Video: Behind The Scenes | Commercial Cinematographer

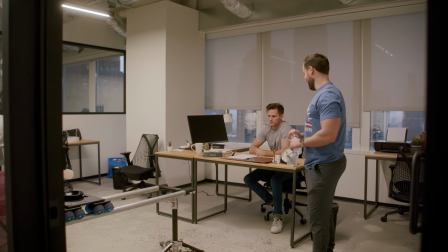So making my dreams come true. Johnson I think that the way you're saying this quick is going to be important.
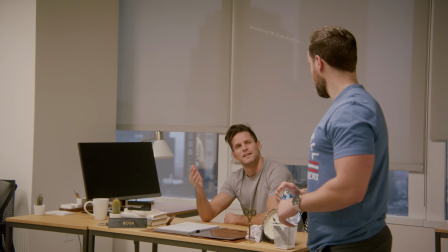The thing is, doesn't it kind of need to be timed with the push-in? Yeah, yeah.
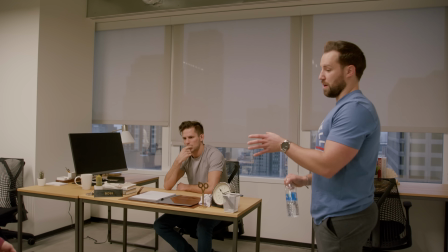Like, doesn't it need to start Johnson fire? Because you're going to do a somewhat aggressive push-in. You're going to be like, Johnson, you're fired. Even that's too slow. I think that's a little too slow. Try to give a little faster. So we could also, like, audition, like, as I push in, you do it. Yeah, go for it. Johnson, you're fired. See that? It's just like we're taking a half a second, I'm already in it now. There's no time to not get it. Yeah, so it's just about clarity, right? So I love that. Shots today, pretty standard. Well, you say that, but you said the first one is 16. Yeah, don't tell him. Don't tell him that. That pouch in the front. I'm Tyler, first AC. I'm Anna, and I'm the second AC. Oh yeah, we got a re-up.
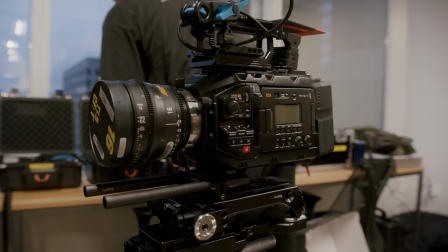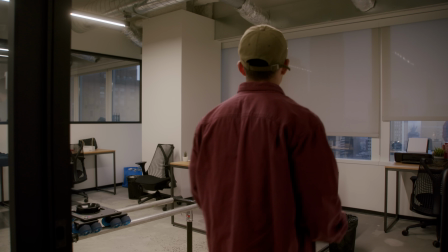Let's stack these two, see what they look like. Eighth black satin and eighth glimmer glass. That's what we're doing today. Are we like ahead? Way ahead.
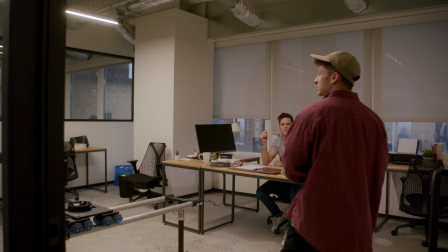So how soon to start shooting? So our goal is to be rehearsing by 9.15.
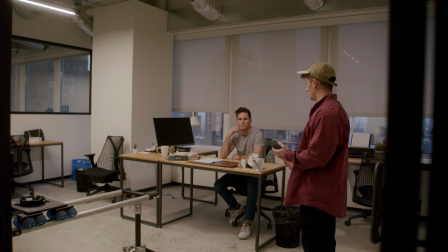It's 7.45. So we're good. We want to be ahead of schedule.
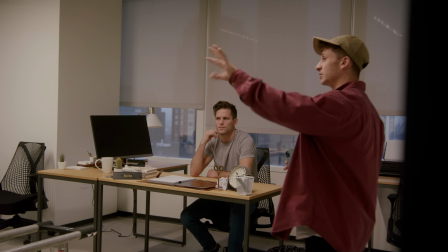My plan is to kind of stick with that schedule, finish lighting here so we're ready to go, so you guys can get in and start working.
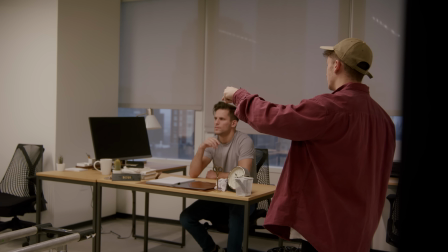And we're also going to simultaneously start lighting for in here, so we're ahead of schedule for the rest of the day.
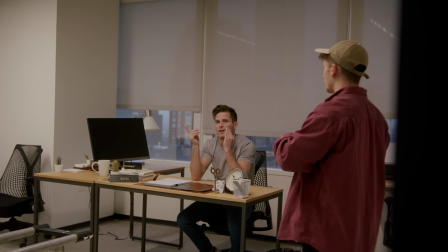Does that make sense? You're still planning on starting shooting out there at the same time? Yeah, same time. And just getting everything else?
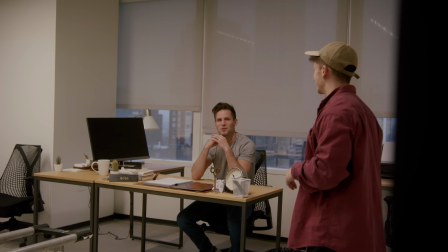Getting everything else set. Yeah. Got you. I've only done it a couple times. Hi, I'm Liz Rydon, and I am the set designer today. Hi, my name's Laney. I am the production coordinator aka the food girl. How's it going guys? Juan here. I am the sound mixer for this project today. We're gonna have a good time and on previous projects I try my best to hold my laughing while holding the boom so hopefully I can make that happen today.
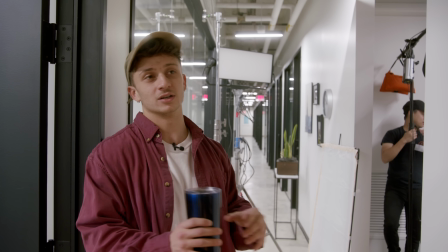Peace. Alright, so first scene we're in the hallway there's a water cooler here it's kind of like that office grabbing water thing everyone huddles around a water jug and talks.
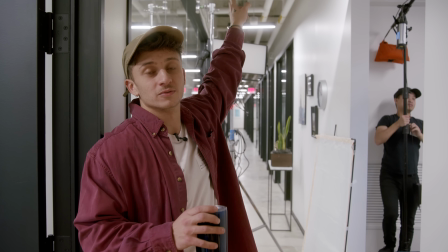That's that kind of scene. So what we're doing, we have this two by three flag here to block the overhead, so it gives us maximum control.
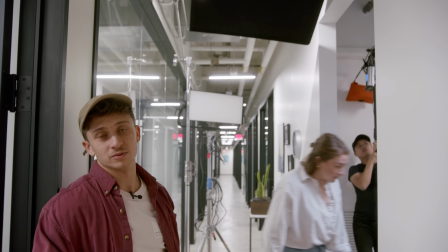We are wrapping that with ANOVA, and we're going to put a four by silk in front of it to soften it. That's going to be kind of the main key source.
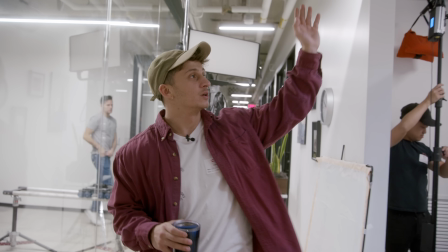And if you come over here, in the frame, you see these overheads in the frame.
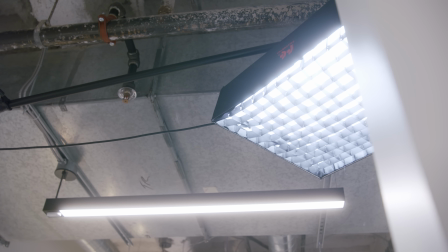So these practicals will be shown. So we have a Falcon Eyes up here. We're going to match the color temperature and use that as a bit of a hair light to emphasize these
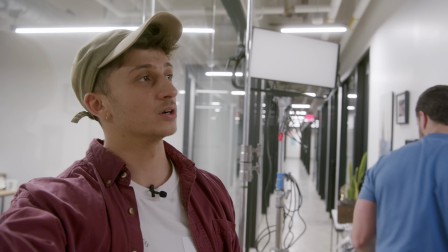overheads. and then we're just going to wrap it over here with some neg, create a little contrast. Yeah, it's going to look great. That's the first scene. I just want to take a quick moment to say thank you to Hollyland for being generous and supporting a lot of the recent projects that I've been on.
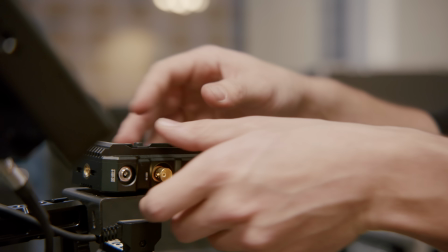They generously supplied me with the new 4k transmitter and receiver system, as well as the new Hollyland Mars M1 monitor. Seriously, I was like pleasantly surprised with how well the video feed was working,
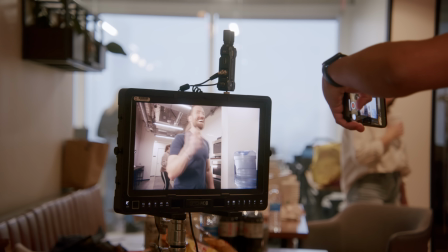considering that we were in this like industrial office space where there could be a lot of interference, a lot of metal.
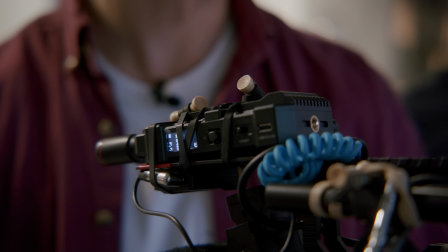Not one single time did we run into any video feed issues. We didn't have to repair it, reconnect it, nothing.
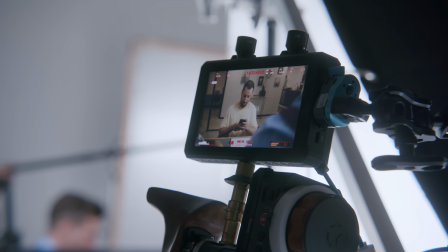It worked perfectly the entire time and that is a huge plus for me and that's just something that I don't want to have to worry about on set and I didn't have to. So I'm really, really just really pleasantly surprised with how well it worked in that condition.
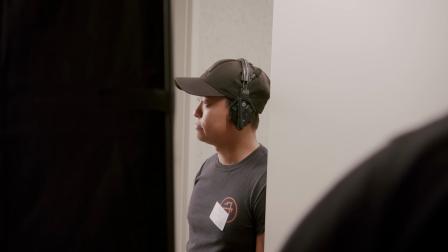I'm also a big fan of the new design keeping it low profile and sleek.
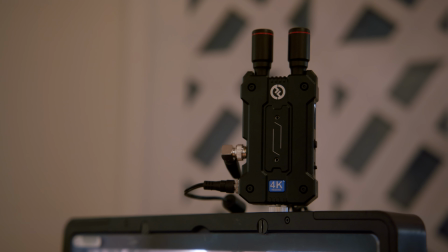I had my AC pulling focus on the Mars M1 with the built-in transmitter receiver.
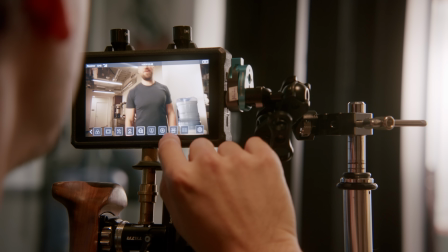After talking with him he really enjoyed using and found all the settings to be extremely easy to find.